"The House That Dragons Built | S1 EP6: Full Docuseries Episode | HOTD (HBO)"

I dressed up Millie and I dressed up Emma.
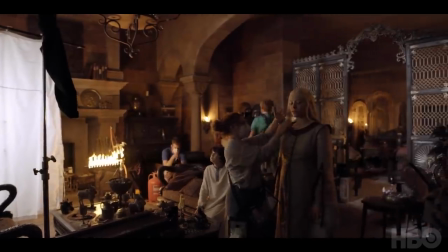8:24 They are two different personalities, two different actresses, because there's a difference between a teenager and a woman.
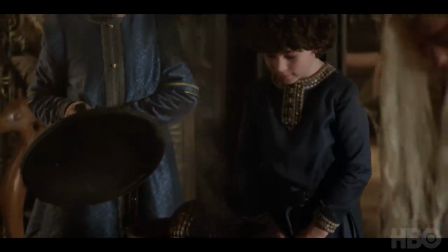8:32 The thing that I really like about it is that actually when I think about myself as a younger person, I don't always recognize them or I perceive them to be a different person to the one I am now.
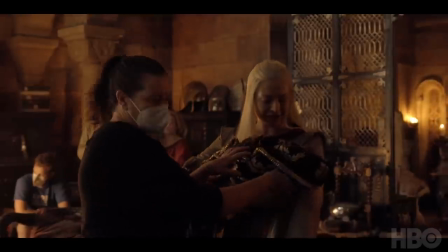8:43 I think the poetry and the form is that there's obviously lots that carries through, but we allow that younger self to be a different person to an extent.
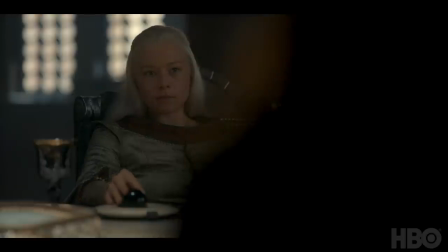8:54 Emma Darcy and Olivia Cooke's portrayal of Rhaenyra and Alison are so compelling that I think you have no choice but to buckling up and going along for the ride.
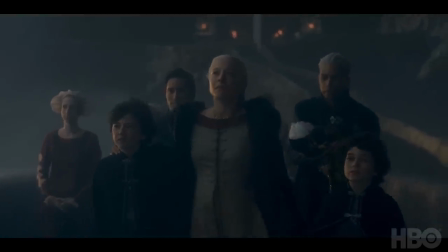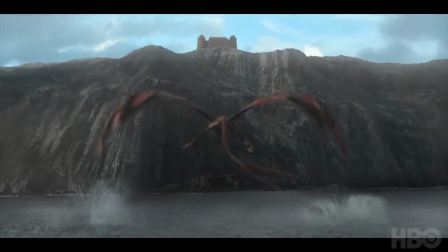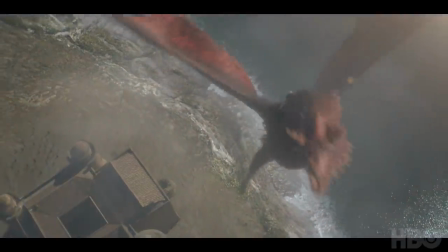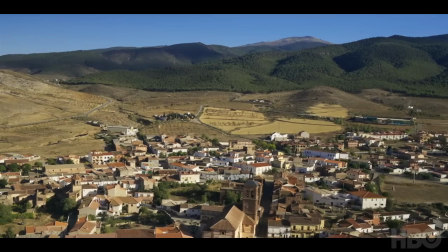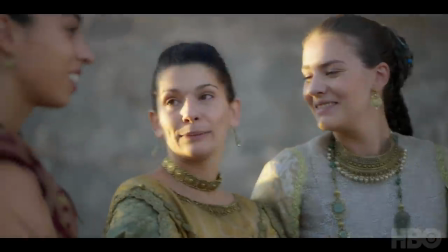9:22 We're in Pentos because I really wanted to shoot something in Spain, and gradually I was talking myself out of doing any of the fun stuff on the show,
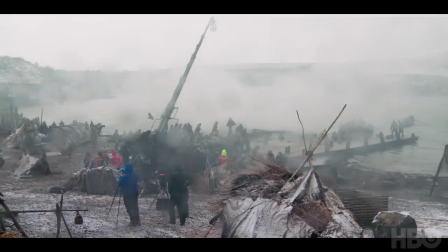9:30 and generally getting stuck in, like, a quarry in Belfast, which is where I usually spend my spare time shooting.
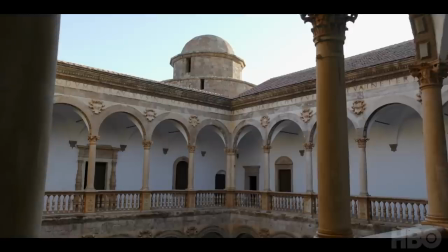9:39 So we had seen these photos of this beautiful Moorish castle in Spain. I love that castle from the first time Jim showed us pictures of it because it looks like something from Game of Thrones because the exterior
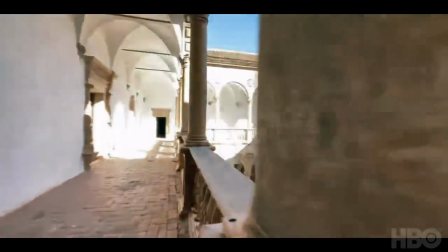9:52 is Moorish and the interior is sort of Italian revival and it's a fantasy place that's real.
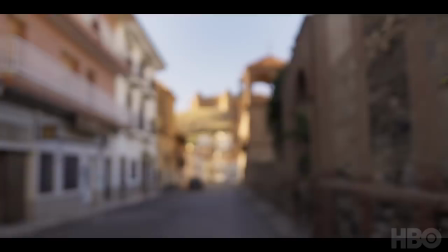9:57 When I saw the castle, I was like, where is it? and then you see it up on a hill, and it was just beautiful. It's something when you're on location that's just special. I think it's important, I think a show like this, a lot of it is studio-based, and I think the more big,
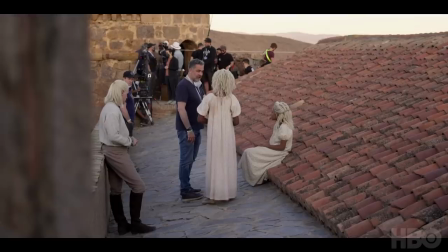10:15 grand location stuff you can do, the better, really, because it needs to feel outdoors and it needs to have scale.
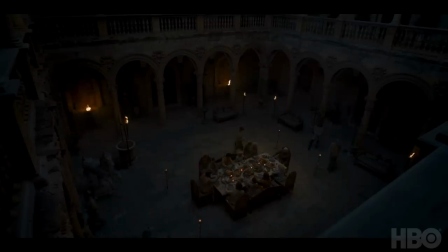10:22 To Egon the Conqueror, your exalted four bear. Egon the Conqueror.
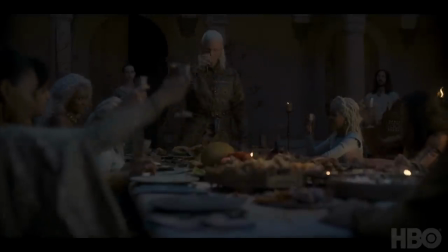10:28 To Egon the Conqueror.
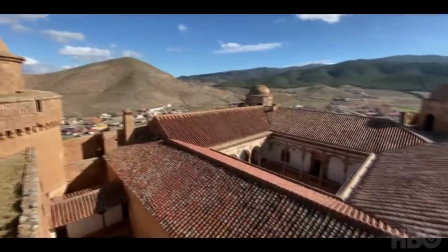10:32 It is a stunning location, and when you come here, because it's such a solid-looking castle, you've got no idea how ornate the interior is.
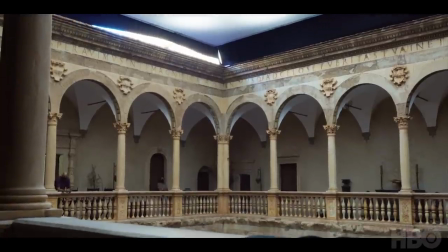10:40 So we wanted to preserve that surprise, if you like. In some ways, as a concert artist, you can relax a bit. Because the architecture is already there, it's already been designed for you, so it's just a case of recreating it. Somewhere as old as that, the first time that was seen, birds had been living in it for years and years and years, so it needed a real thorough kind of hazmat clean.
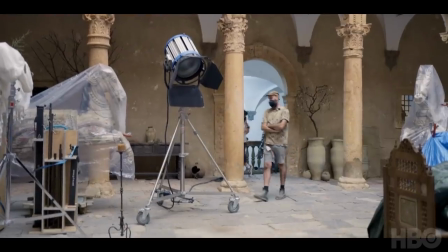11:03 We had to paint the whole thing, painted all the walls with darker tones.
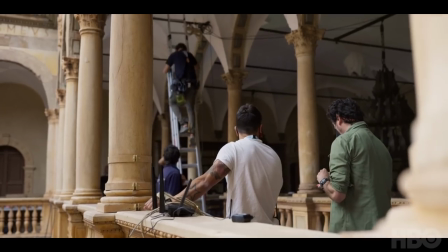11:07 We built library shelves in there and turned the whole kind of top floor of the courtyard into Damon's library.
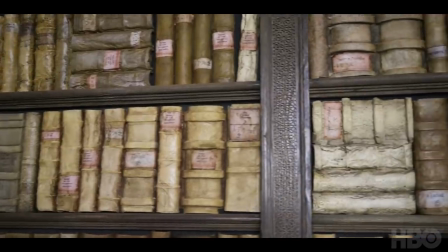11:14 We created about 2,000 books in the end,
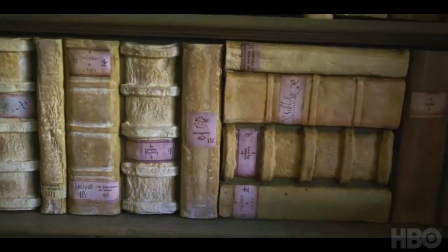11:17 but we cheated it because you only see the front 50mm of the spine and we cast them out in biscuit foam, which is a lightweight material,
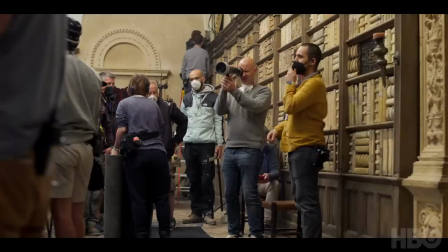11:24 and the finish is what makes it really. You couldn't tell they weren't full books in the end.
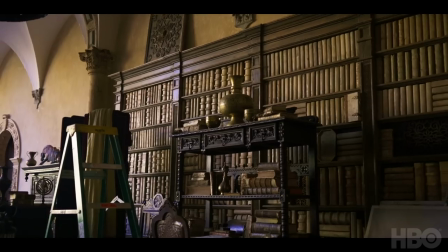11:31 The library was quite challenging, but the beauty of it is when the light comes through down the centre of the courtyard,
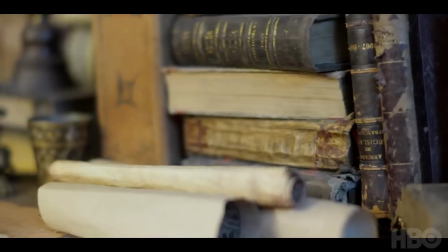11:38 the light that hits all the different furniture and colour and leather and texture and fabric. It was beautiful, absolutely beautiful.
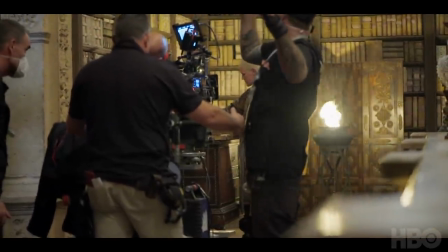11:45 They are using us. And refreshing, isn't it?
The art department did an amazing job that it looked so natural and it looks that it's always been there, that at the end they ask if they can keep it.
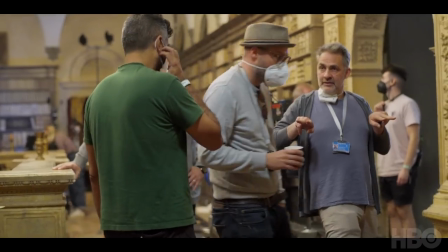11:59 You have to work around the health and safety elements there, that, you know, people will fall through the floor if you have too many people in that corner.
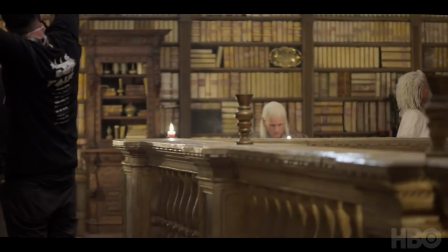12:07 But we made it work, and we have to leave it as we found it, short of putting the bird shit back in, so, yeah.
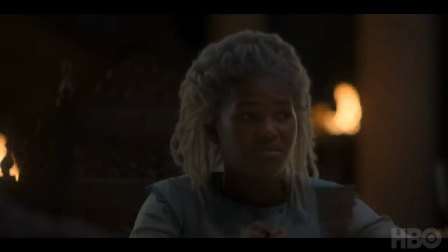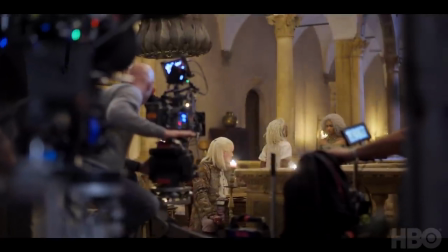12:19 Six was written by Sarah Hess, and Sarah and I have worked together before on House.
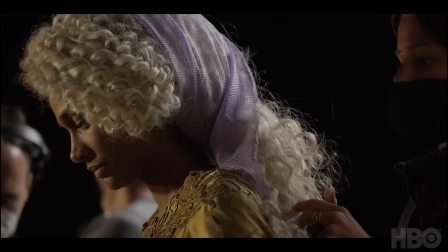12:26 She actually wrote the first episode of television that I directed.